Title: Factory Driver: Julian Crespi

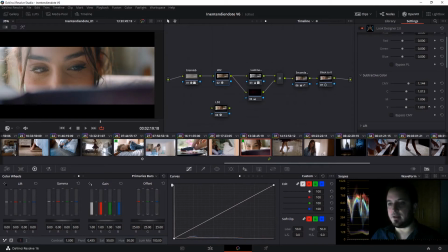[4:10]
Okay, we can then move cyan, magenta, yellow to whatever we want. I think I like it there. And then because when I'm lifting CMY, I am also adding saturation, right?
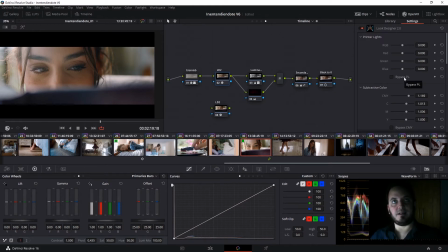[4:25]
So I wanted it to be more saturated, but if I get too much black to lower exposure, I can go to my printer lights and lift them a bit, you see? And then there we are in a much better place. And I can also play with the printer lights, right? If it's a bit too red,
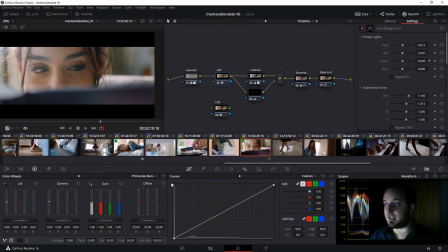[4:43]
you know, I will remove some magenta, I will add some green, and we're happy. So, okay, we have something that we like. So this is how I built this look, right? Just moving my CMY, my printer lights, choosing a correct input profile for my camera,
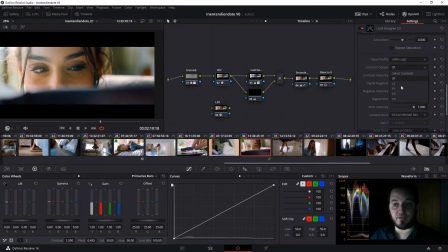[5:02]
choosing a contrast Contrast, we have different options. I like F1, it's meant for film. You have a nice roll-off in the highlights, so it's not that digital, you know, and we can adjust its intensity. So you see, really easily, we made a look, and it's a custom look.
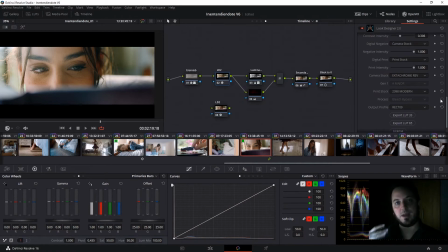[5:20]
It's not just that you threw a plugin, it's you made a lot of choices, a lot of creative choices. You choose your stocks, how it mixes with your print stock, and then you can adjust your printer lights,
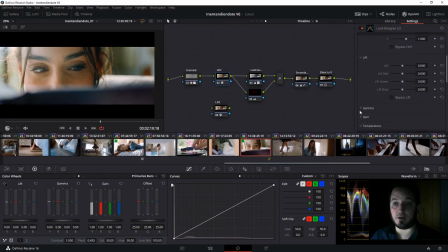[5:35]
your subtracted color, even your lift gamma gain are all split, so you can adjust all that. And also you have a temperature control that you can adjust for more finesse. So it's really customizable, right?
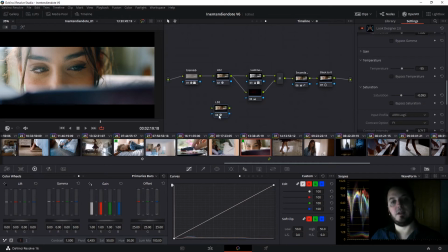[5:49]
The great thing is that you can, from here, let's say I will get the one I was using. Okay, perfect. So this was the one I had. And from here you can export a LUT.
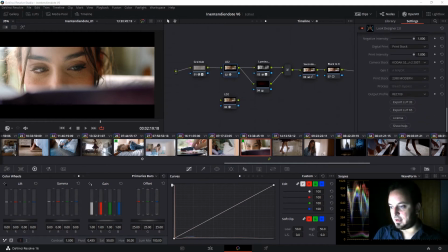[6:05]
And that LUT, I can say show LUT 01.
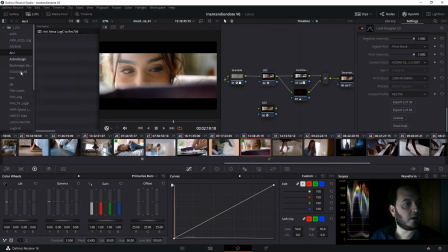[6:10]
Okay, and then in my LUTs, I can refresh it. We have show LUT, and we can disable this, right? We go back to our log space, and we have our show LUT, magic. Right?
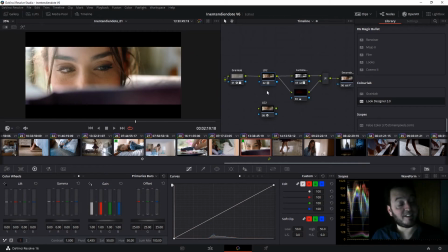[6:25]
So now this LUT, what is amazing is that it works for everything. So you can grab this show LUT, send it to dailies, send it to set, and everyone send it to post, and everyone will have an immediate correction with the film look embedded in it,
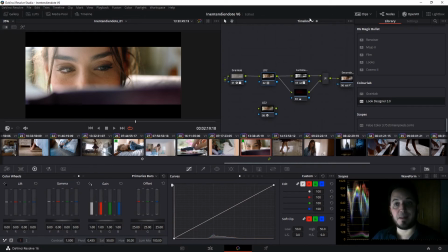[6:45]
right? And since we are at the timeline level, everything is getting that correction.
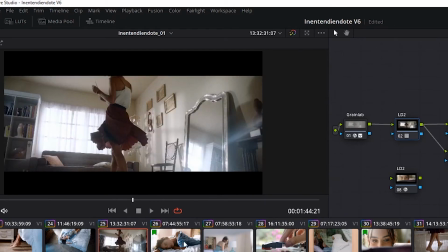[6:50]
Everything immediately works with that, right? If I turn it off, you can see.
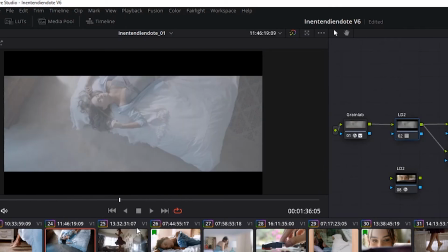[6:55]
It's such a fast way to work, and everything and everyone is on board.
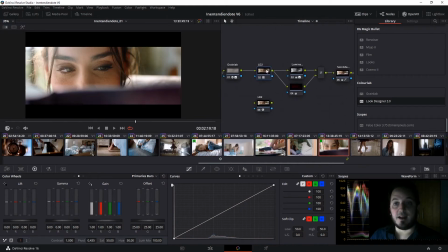[7:01]
It's great. It's really great. So okay, and another thing is that, so I'm working with the designer here.
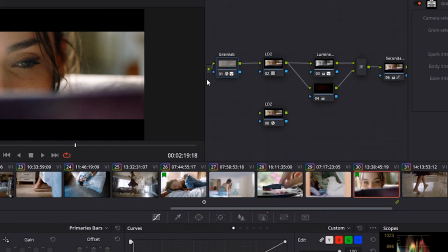[7:09]
I have a noise that's made by Dado also, a great plugin for adding noise. Notice I added before my LUT because I want my image to work
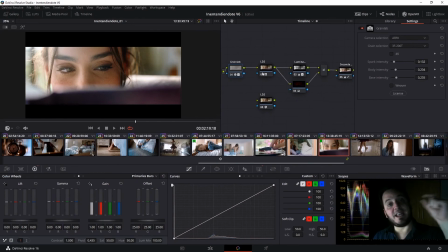[7:21]
as film and to have that grain embedded in it before my grain. Because if you shoot in film, your noise is in the print stock or in the negative. It's in there, right? In the negative.
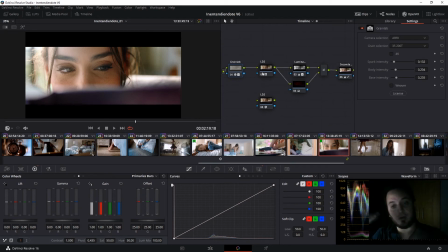[7:36]
So when you grab it and you push all your corrections, you make all your corrections, you are pushing that noise too, right? So this is a more realistic way of working with grain. Here I have some minor corrections. I like to split my luminance and my chrominance.
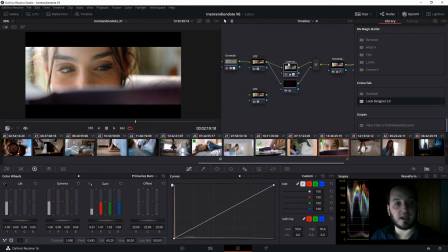[7:54]
So RGB here, luminance here, and I can add contrast and saturation in a way that I like it a lot. It gives it a little nice punch. Here's a secondaries for my green over here, and back to zero, just to add over here, you see,
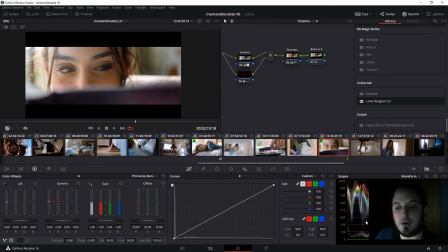[8:10]
we can, it's a log correction, and we get to zero over here, right?